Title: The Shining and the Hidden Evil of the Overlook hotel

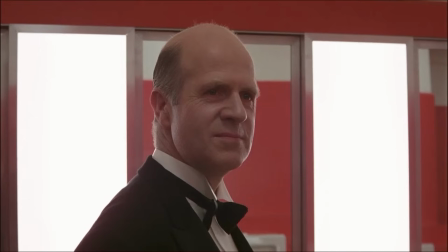[24:38]
so the language that Grady is using although it's first person it's still omniscient because previously Grady didn't know what Jack was talking about so we see that this is still the hotel and it's speaking to Jack in a way that it appeals to a weird sense of duty,
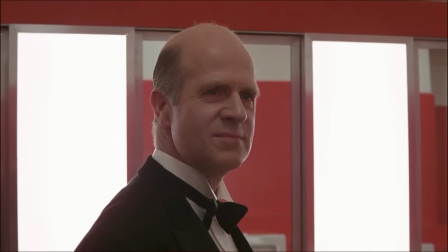[24:54]
which is ironic because Jack actually forgoes his duty as a father and husband, but he still wants to impose his will on his family. And it's really interesting here also to see the idea of duty in regards to an obligation to the hotel.
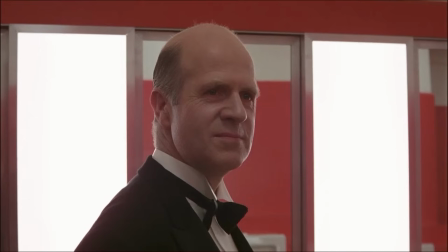[25:09]
The term correcting is very important because the correction is the white burden. It's imperialism as a form of justification for evil. Danny is a child who's young and vulnerable. Wendy is a woman who has been mistreated by her husband and Halloran is a black man.
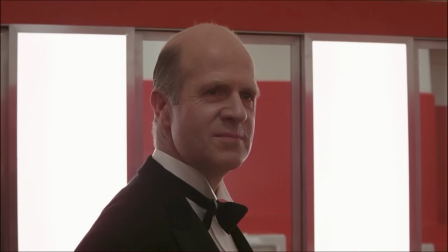[25:26]
All of which represent victims of evil in a society that continues this imperialistic mentality. Now only in a smaller domestic space. So Kubrick is saying that we have a history of violence in this country that hasn't gone away. It's only gone into the homes.
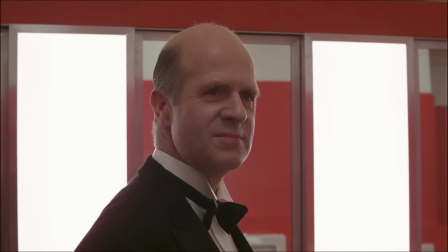[25:43]
Men, which it seems, especially white men, act as perpetrators of this evil through a misguided sense of superiority and duty. The evil of the hotel can be argued was born out of the atrocities of white man's burden,
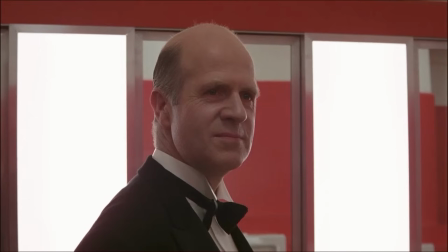[25:59]
the greatest of which was the genocide of the Native American Indian. If you find that as a stretch, let's quickly go to the scene where Jack is in the pantry.
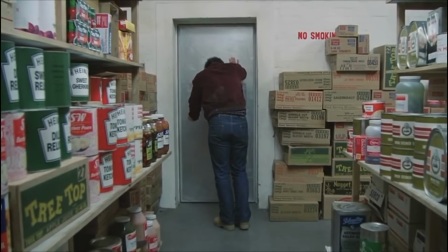[26:12] Mr. Torrance, I
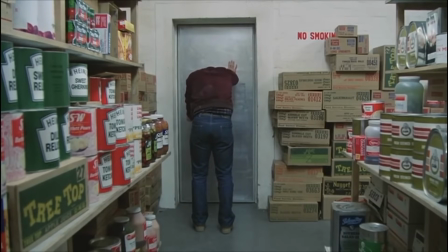[26:16] see you can hardly have taken care of the business we discussed.
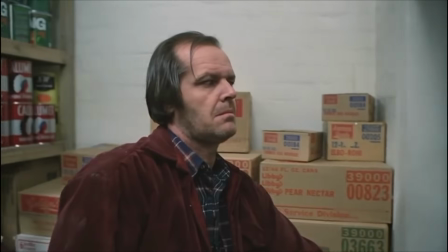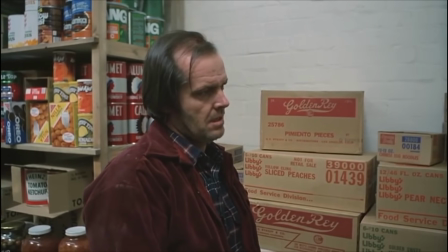[26:29] No need to rub it in, Mr. Grady. I'll deal with that situation as soon as I get out of here.
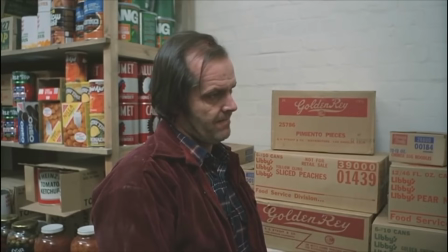[26:38]
So this is another great example of how Kubrick uses visuals to reinforce the dialogue and the acting. So the moment that Grady, who now sounds like a disembodied voice, says business, look what's right behind Jack's head. A box that says Golden Ray.
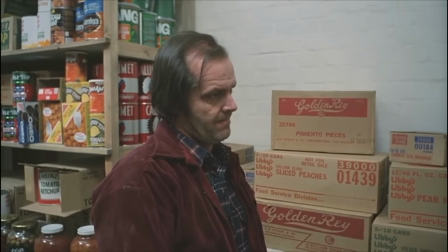[26:54]
The fact that there's a reference to business and gold is reconnecting with the business that was done in the gold room. The contract that Jack made with the hotel. This contract of evil. He backs away, and what do we get? We get cans with Native Americans on them.
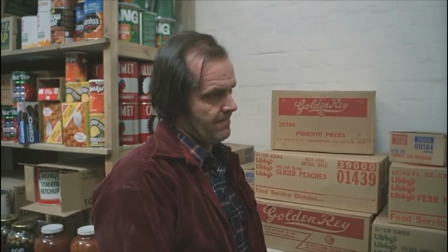[27:12]
What color are they? Red. continuing the motif of murder and violence.
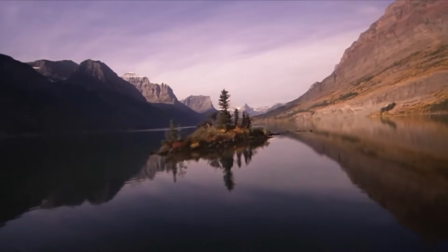[27:20]
Now I want to finish up this video by addressing what it is that makes The Shining different.
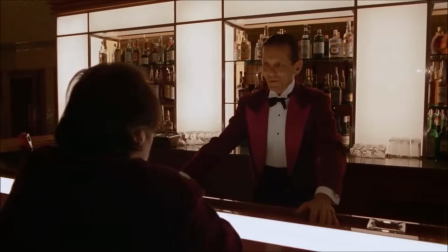[27:27]
I think we've seen enough of the moments where the Overlook Hotel makes itself present. As you can see, they're far and few between.
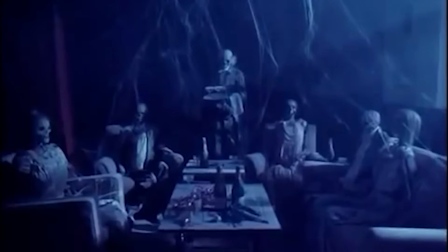[27:33]
Like we do have moments throughout the film of the ghosts, but very few times do these ghosts directly interact with the characters.
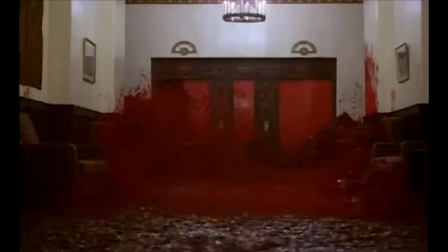[27:41]
They're more like images, or like Danny says, pictures in a book.
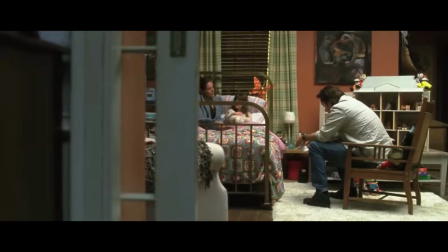[27:45]
Stephen King is known for combining supernatural and personal evil in his novels, and I think that's part of their success.
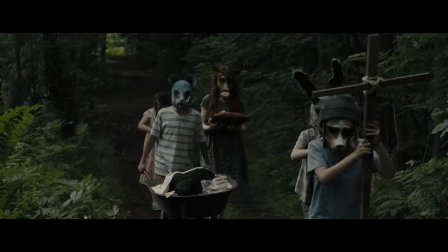[27:54]
However, when translated to film and the visual medium, it oftentimes fails to carry over.
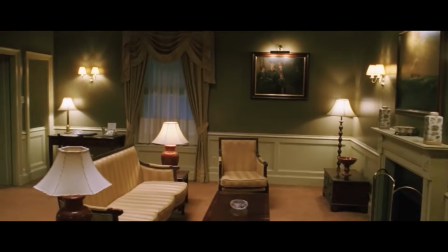[28:03]
You know, I saw 1408, which is a very similar theme movie,
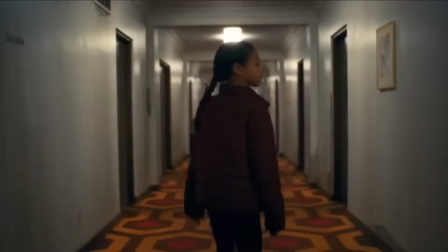[28:07]
and Doctor Sleep is a great example of this. spoilers if you haven't seen it but um in
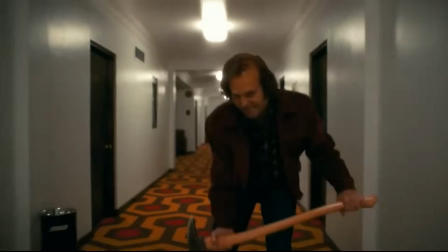[28:14]
doctor sleep the director takes all of the iconic moments and just recycles them
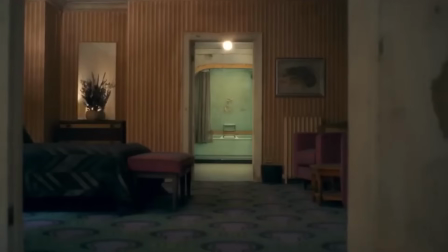[28:19]
but more importantly he makes the hotel itself like some sort
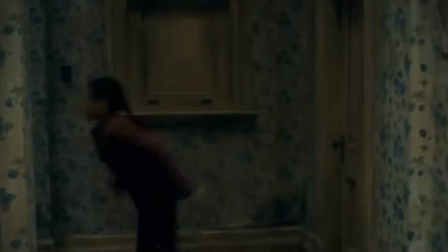[28:24]
of boogeyman right let's look at this little scene here with with Abra and Danny
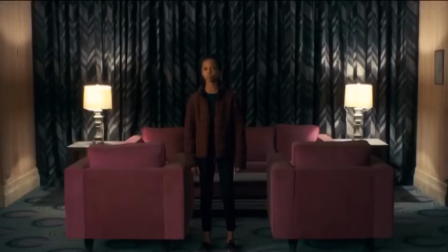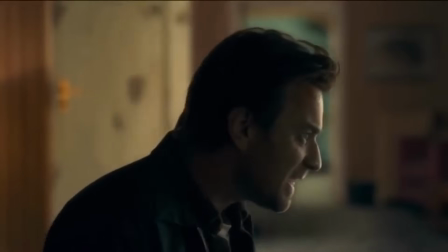[28:39] You're not Uncle Dan. You're a mask. A false face.
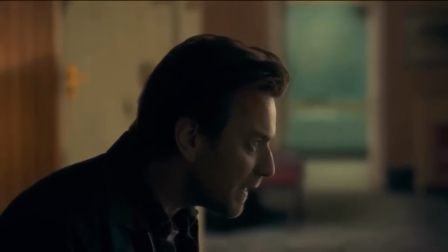[28:45] Who else would I be? You're the hotel.